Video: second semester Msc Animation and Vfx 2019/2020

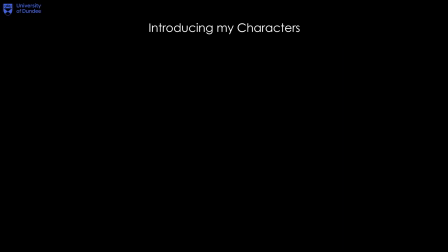[4:07]
Introducing my characters As I mentioned before, I have connected each character to one of the six emotions.
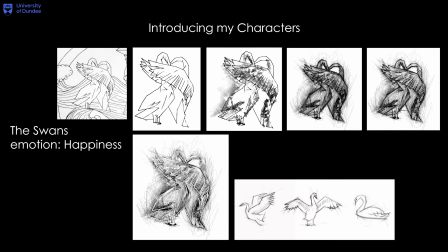[4:14]
The swans representing happiness, and because we are talking about happiness, I decided to keep the color palette white. At the same time, I managed to complete my assets and key poses of the swans to create movement in my final video.
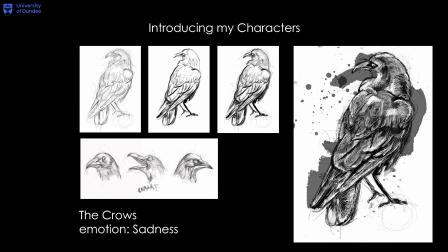[4:31]
The Kraus, on the contrary to the swans, are creatures that symbolizes death. Designed in a way that represents sadness, I kept the color palette total black in order to make the contrast more noticeable between life and death, happiness and sadness.
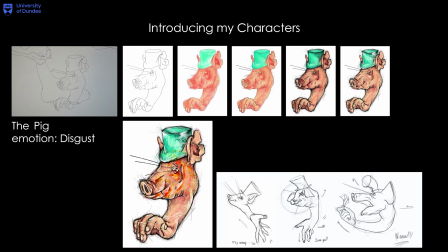[4:48]
The next emotion in order of my storyboard is the emotion of disgust, represented by the pig. Pigs as animals in real life, they are living in a pretty much disgusting way. That is why I chose the pig to describe the emotion of disgust and kept the color palette close to the natural colors.
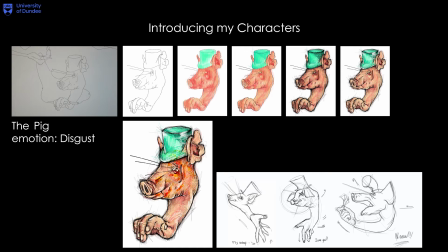[5:09]
Nevertheless, the pig has a lot of action in the storyline and that is why it has human elements.
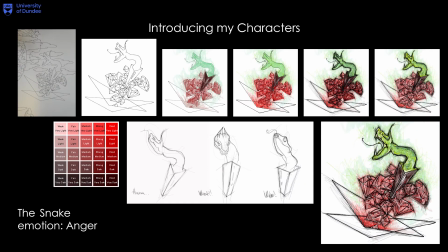[5:16]
The snake character represents the emotion of Anger. As well as the previous characters, the snake is a hostile creature and the color palette is based on the representative colors of Anger.
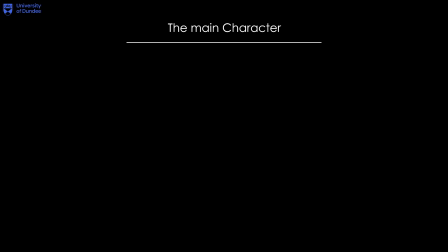[5:30]
The main character The main character has not changed much,
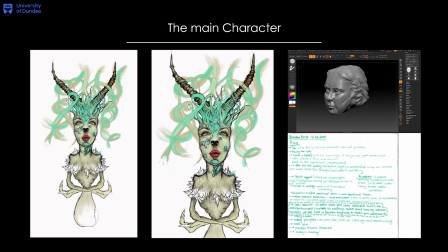[5:35]
but I decided to make it half-body since in my storyline the whole plot is around the facial expressions. Apart from a few testings, in 3D model I decided to keep in 2D.
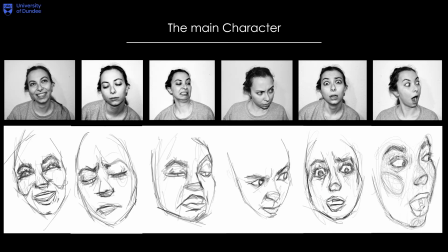[5:49]
That is why I started to create key poses on the facial expressions of my main character. And because she is inspired of my face, I took a lot of photos of myself and I used them as references. Later on, I might use also video references in order to succeed at the movement.
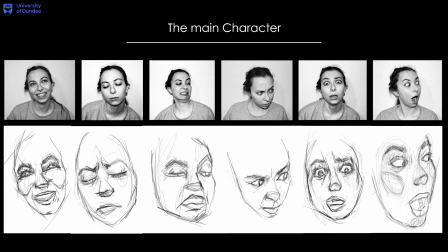[6:08]
This was a very useful advice from James Baxter at the MOVE Festival.
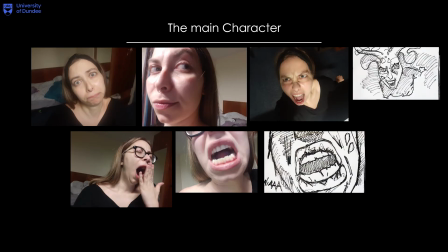[6:15]
Apart from the existing expression, I took some extra photos to complete the needs of the storyboard.
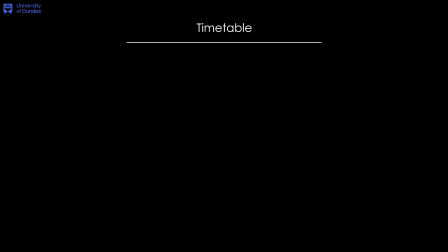[6:22]
The timetable
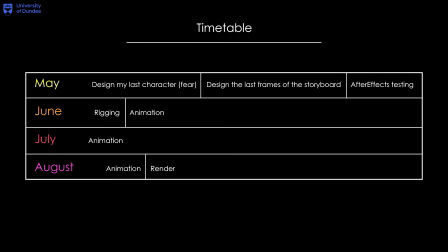[6:24]
So far, I have managed to work and finish my assets in Photoshop as well as the script and storyboard. By the beginning of the last semester, I will create my last character and his poses ready for the video.
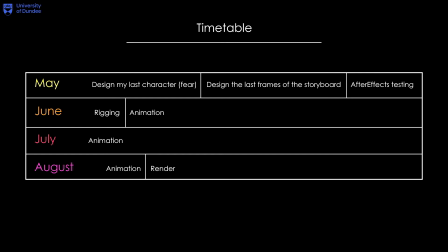[6:37]
Also, I am about to correct the last two frames of my storyboard according to my script and for the rest of the month, proceed in testing in After Effects. In June I will do the rigging and start the editing of the final footage. Like June, July and August are the last months and I will do the animation and rendering.
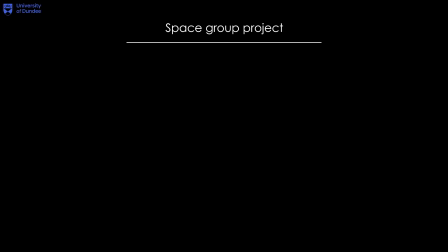[6:58]
Space Group Project
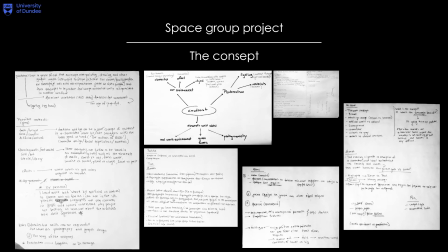[7:01]
In the first attempt to find a concept, I did what I'm used to do better and be good as a graphic designer creating a concept inspired by uniting ideas and elements from every person in the team after i did my research and broke down the brief i was given we
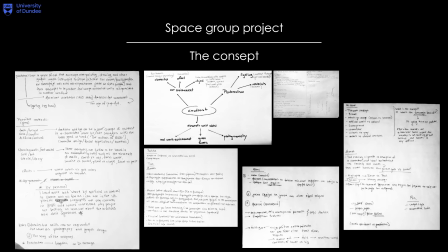[7:16]
came up with a story of a girl lost in a city realness that finds a poster to transfer her into time and space after i
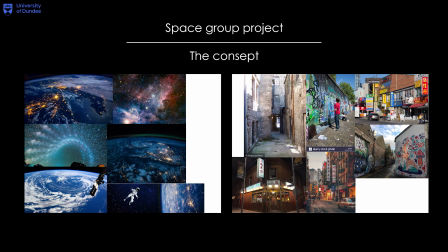[7:24]
created a couple mood boards my position in the group was in pre-production and separation of 2d assets such as storyboard, graphic design, and photography.
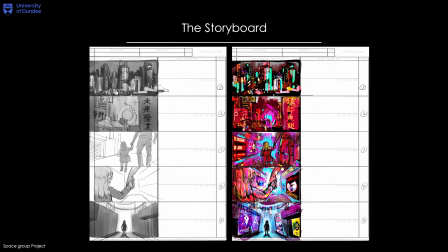[7:37]
The storyboard In charge of the storyboard were me and my classmate Mia. At first, we decided to separate it in sketching and coloring, in order to keep significant styles in both.
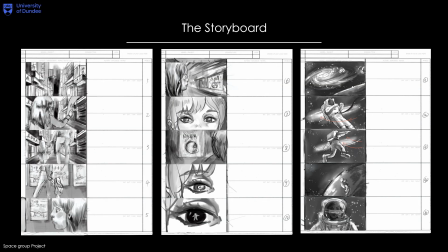[7:50]
As I was doing the coloring during the process, I had a lot of changes in the storyboard, and the coloring was no longer needed, so I did the final changes in the sketching like Mia's designing style.
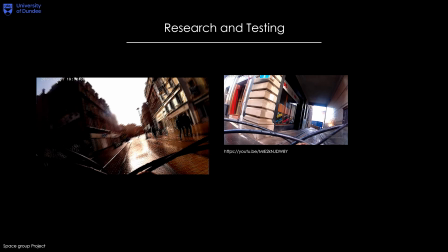[8:02]
Research and Testing As the group decided to do the filming in a real environment in Tandy, I took the initiation to go for a ride with my bike in Old Tandy, searching for the perfect street.